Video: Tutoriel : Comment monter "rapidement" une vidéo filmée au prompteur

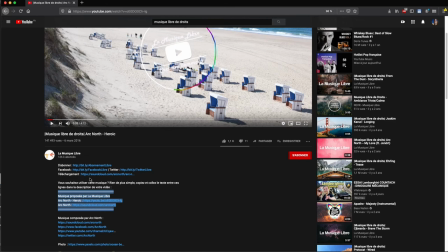2718s
Alors en général, ces chaînes-là qui vous proposent de la musique libre de droit, ils ont un lien de téléchargement dans la description,
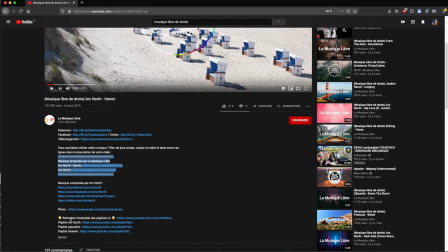2724s
mais ces liens-là sont casse-tête. Alors non, là j'ai directement un lien SoundCloud, peut-être que, exceptionnellement, pour prouver que j'ai tort,
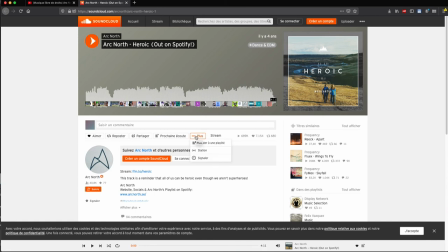2735s
on va me donner un lien téléchargement ici qui va fonctionner direct. Et la réponse est non.
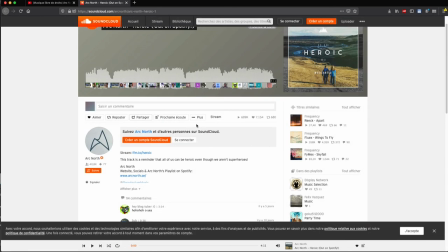2741s
Là, ici, je peux l'écouter. Partager. Je ne trouve pas le bouton télécharger sur ce morceau.
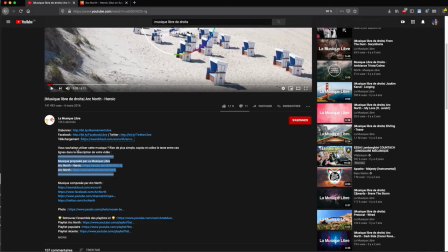2748s
Donc, souvent, en fait, soit le téléchargement, c'est pénible comme là, soit, eh bien, on me fait, oui, vous devez vous abonner au compte Twitter, à la chaîne Facebook, à ceci, à cela et à cela,
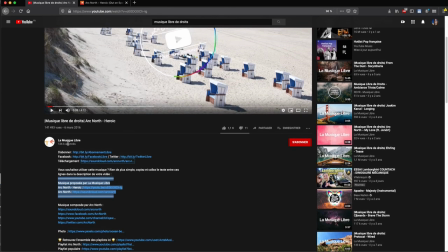2762s
pour pouvoir télécharger le morceau. Donc, je vais vous montrer l'astuce. Si on veut le télécharger en 2 secondes, sans devoir se prendre la tête avec tout ça, sachant que l'artiste, tout ce qu'il demande, c'est qu'on fasse ça.
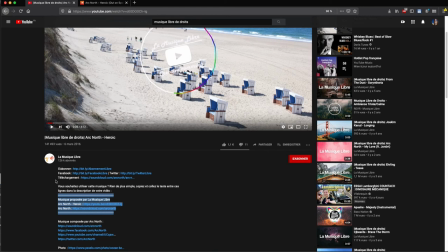2770s
Il s'en fiche de comment vous avez téléchargé le fichier de façon générale. Donc, comment est-ce que je vais télécharger? C'est très simple.
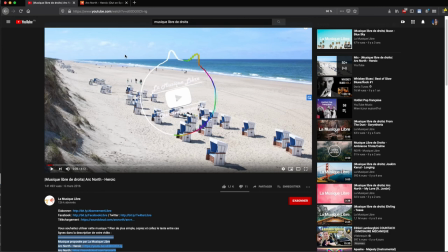2775s
Parce que moi, j'en ai besoin juste comme musique de fond. Je ne fais pas un CD, j'ai pas besoin d'une qualité qui dépasse celle-là.
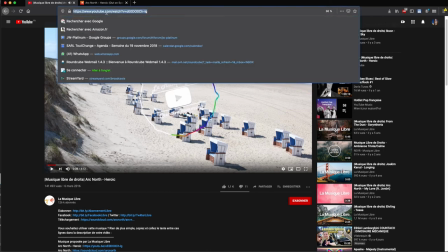2785s
Ça, ça me va très bien. Donc, du coup, bah, je vais télécharger depuis YouTube. Je vais taper YouTube.
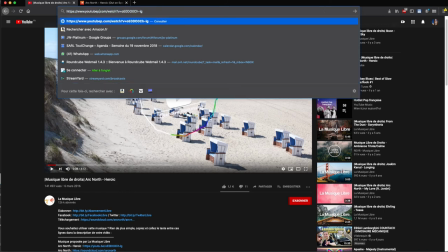2793s
YouTube. Et je vais mettre PP ici. Tac!
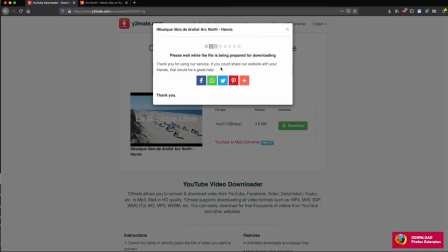2799s
Télécharger l'audio et vidéo. MP3. Télécharger. Je patiente. Et ensuite, je peux cliquer sur Download MP3.
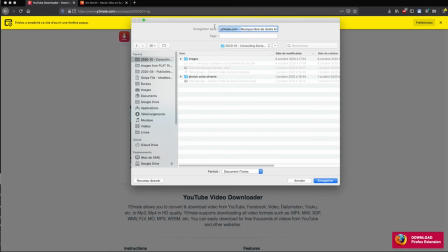2815s
Donc, je sauvegarde mon fichier. Du coup, musique libre de droit. Arknoff, héroïque.
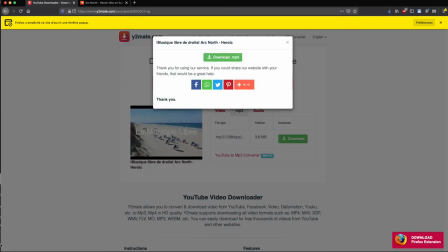2821s
Clac! Voilà, je l'ai. Et maintenant, je peux retourner tranquillement dans mon petit
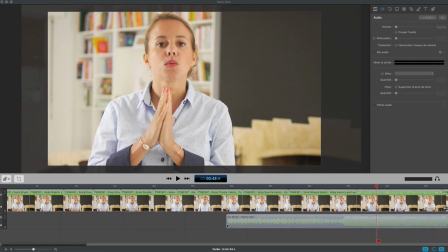2830s
logiciel de montage. Je prends ma piste, je la ramène là-dessus, je viens la mettre avec ma vidéo.
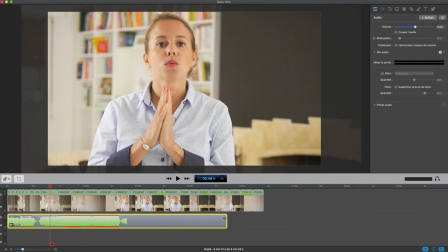2838s
Mais malheureusement, cette piste ne fait pas la bonne longueur. Normal, elle est plus courte que ma vidéo. Donc ce que je vais faire, je vais la prendre, la copier, la mettre une deuxième fois.
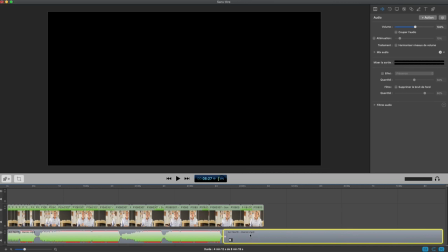2851s
Et je vais faire une petite transition entre la piste et la même piste. Alors, comme j'aime bien que la musique se termine à la fin de ma vidéo, je vais chercher la fin pour que ça se finisse bien.
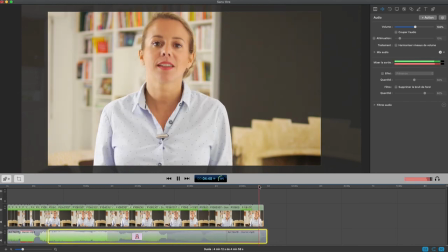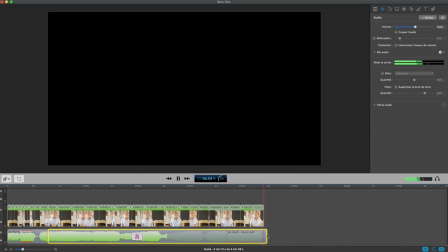2869s À très vite.
Hop, je vais couper ici. Et maintenant, j'ai une longue transition au lieu d'avoir tout ça. Je vais venir. Est-ce qu'il va me laisser le faire ? On va me laisser le faire, on va le faire comme ça, sinon, hop.
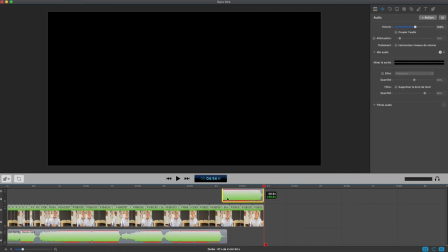2883s
Je vais venir raccourcir ça, voilà, et on va faire une jolie transition de quelques secondes entre les deux.
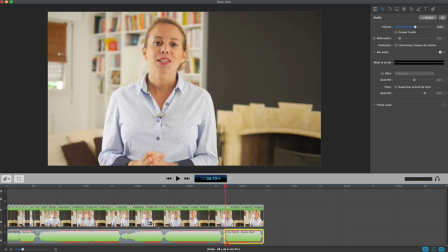2896s
Bon, maintenant, ce que vous pouvez entendre, c'est qu'il y a une très très grosse différence de volume, la musique étant compressée pour utiliser le max de space. Eh bien là ça va pas du tout parce qu'on n'entend plus la voix. Et en fait ce qu'on fait quand on utilise une vidéo, une musique en fond sonore d'une de nos vidéos de contenu,
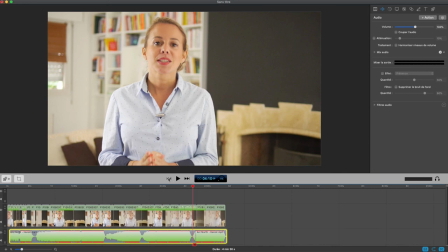2913s
eh bien on va toujours mettre cette musique avec un volume très bas en fait. Le but ce n'est pas de venir, c'est pas qu'on puisse l'entendre.
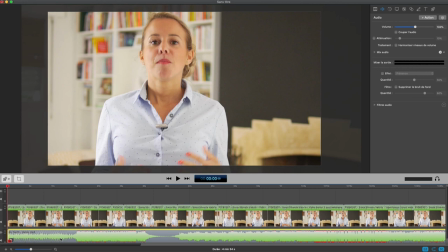2921s
En fait on n'est pas censé reconnaître la musique même si on la connaissait. On est censé avoir une musique qui vient discrètement et donc ça va donner plus quelque chose comme... Et non pas...
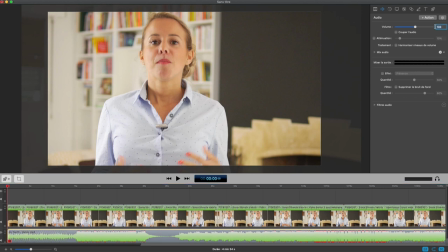2936s
Donc, en général, les volumes, on est sur du 10%, souvent moins, sur le morceau musical versus la voix. Le but, c'est juste qu'on puisse percevoir, si on écoute, on doit pouvoir percevoir qu'il y a de la musique. On ne va pas nécessairement être capable de reconnaître ce que c'est.
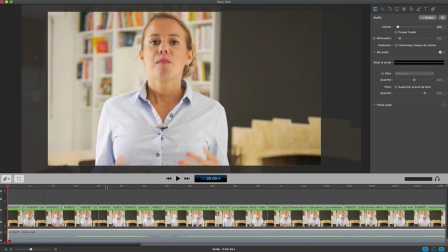2952s
Et en fait, le simple fait d'avoir la musique à ce volume-là va augmenter de 10% le taux de visionnage de nos vidéos. Les gens vont aller davantage jusqu'à la fin. Donc, voyons voir si ça correspond. Il faut ajuster en fonction du morceau. On va écouter.
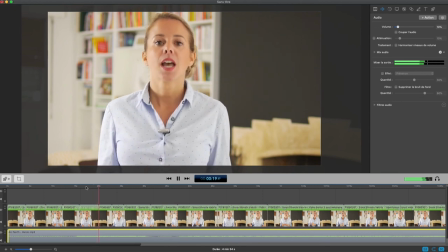2963s Rester un certain temps ensemble à l'issue de la conférence, mais je savais que malgré tout, vous me poserez toujours une...
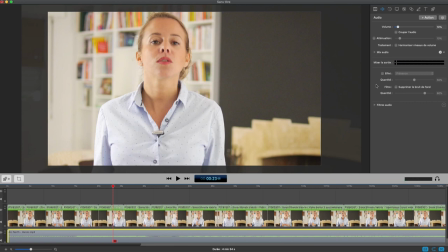2970s
Donc là, on a un morceau qui est extrêmement puissant, puisque même à 10%, on a l'impression que Sonia se trouve debout juste à côté d'une rêve partie. Donc on va aller chercher du 5% pour voir ce que ça
donne. Question, par où commencer? Alors c'est vrai que j'ai partagé avec vous beaucoup d'informations.
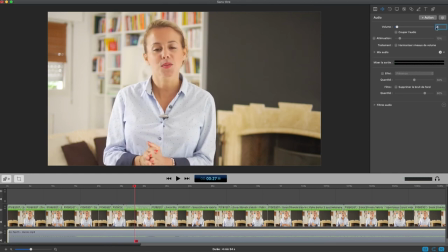2987s
toujours trop fort. C'est dingue, hein. C'est un des morceaux. En fait, quand on télécharge de YouTube là, sur ces chaînes-là, souvent les audios sont très compressés, donc ils ont beaucoup de puissance comparé à la voix normale d'une personne. Allez, on va chercher du 3%.
Des solutions concrètes pour augmenter votre revenu disponible,
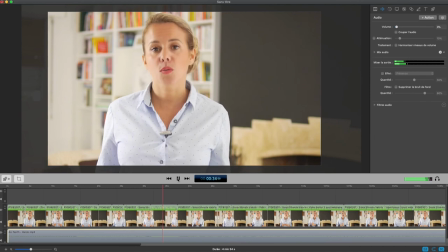3005s les pièges à éviter pour rester protégé en toutes circonstances, les évolutions à envisager sur vos contrats.
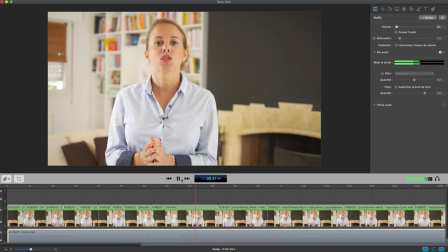3011s Mais s'il y a une action rapide à effectuer maintenant, c'est bien l'arbitrage entre vos charges fiscales et sociales, votre rémunération et vos dividendes.
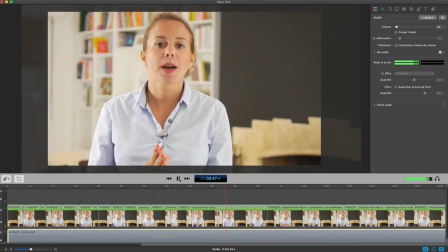3019s Eh bien oui, parce que c'est le point de départ de tout ce que nous avons appris ensemble.
Donc là voilà, on peut percevoir qu'il y a une musique, si on est attentif, il y a une présence. Mais ça ne prend pas trop de place. Donc là, ça va nous suffire pour ce montage. On est sur une vidéo bonus post-webinaire. Hein. Faut pas, on ne va pas faire, aller chercher un artiste qui va nous composer une musique spécifique.
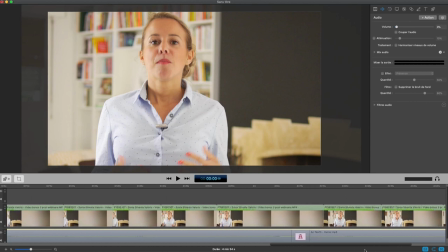3039s
Par contre, c'est sûr que si Sonia connaît un artiste qui peut lui composer des musiques à la guitare, etc., qu'elle peut utiliser, ça peut être super. Maintenant, ce qui m'embête juste, j'aime bien démarrer sur une première image avec un sourire. Donc je vais voir si je peux
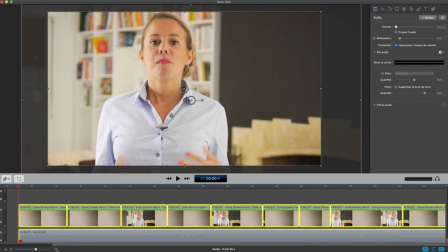3053s
décaler légèrement et prolonger juste un peu le tout début et voir si j'arrive à avoir sourire, aspiration et on parle.
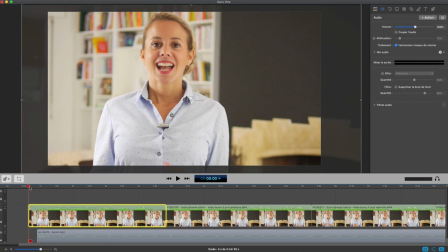3064s
C'est déjà mieux, mais bon, un sourire bouche fermée, c'est encore mieux. Voilà, à la limite, je peux démarrer comme ça.
Par où commencer pour...
Ok. Pourquoi ? Parce qu'après, votre première image, elle se retrouve des fois en tant que miniature de la vidéo, par exemple.
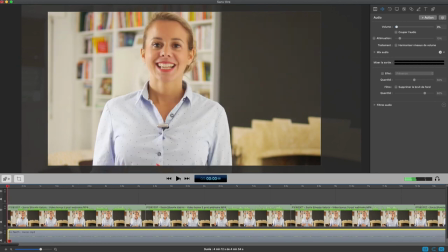3080s
Et ben, c'est toujours plus sympa de commencer avec une miniature où on sourit comme ça. Bon, j'ai pas dit que c'était parfait.
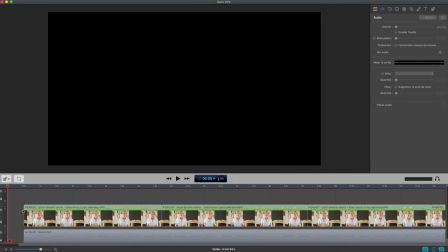3087s
Je pourrais peut-être encore, sinon, si Sonia regarde cette vidéo, elle va râler. Je vais peut-être chercher le sourire.
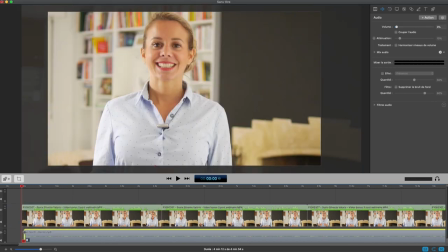3095s
Voilà, c'est encore un peu mieux. Et voilà.
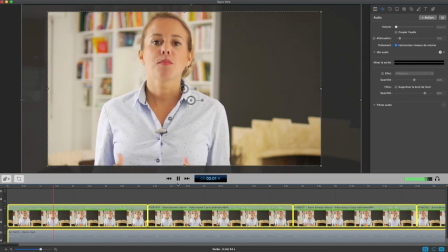3100s
Tac!
Par où commencer pour augmenter votre revenu disponible dès maintenant?
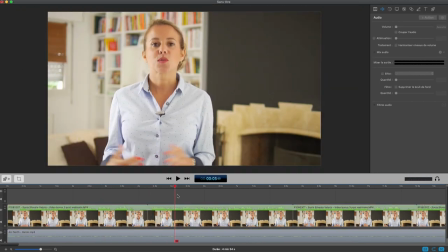3105s Bonjour, je suis...
Et voilà, donc maintenant, tout ce qu'il me reste à faire, c'est d'exporter ma vidéo et de la regarder en entier. Je ne publie jamais quelque chose, je ne vais pas le uploader sur YouTube sans l'avoir déjà regardé en entier, pour m'assurer que j'ai pas d'écran noir, de blanc, de problème, d'endroit où j'ai loupé une gaffe ou une bourde,
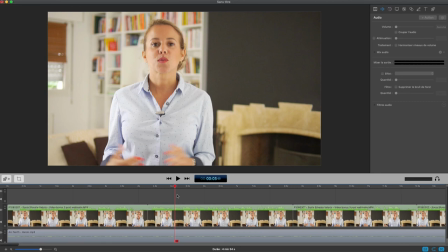3123s
de bug dans l'audio ou autre. Ne jamais mettre quelque chose en production sans en avoir vérifié la qualité. Mais voilà, j'ai fait donc mon montage, j'avais 10 minutes de rush, j'ai fait une vidéo de 4 minutes 54, et là je l'ai fait avec vous, donc ça m'a pris beaucoup plus de temps qu'en temps normal,
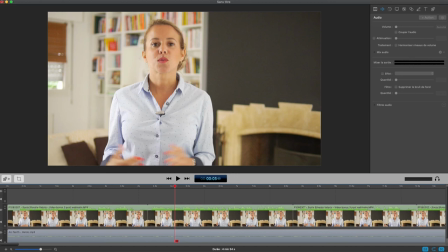3140s
ça m'a pris environ 3 quarts d'heure, pour monter 10 minutes de rush et 5 minutes de vidéo. Donc on va dire 8 à 9 minutes de montage pour une minute de vidéo, c'est le max. C'est vraiment le max. Hein. Dans la pratique, si j'étais pas en train de tout expliquer, ça me prendrait environ 4 minutes de montage
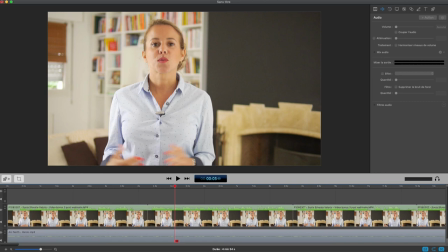3160s
à 6 minutes de montage grand maximum pour monter une minute de vidéo de produit fini. Et voilà comment on fait un montage vidéo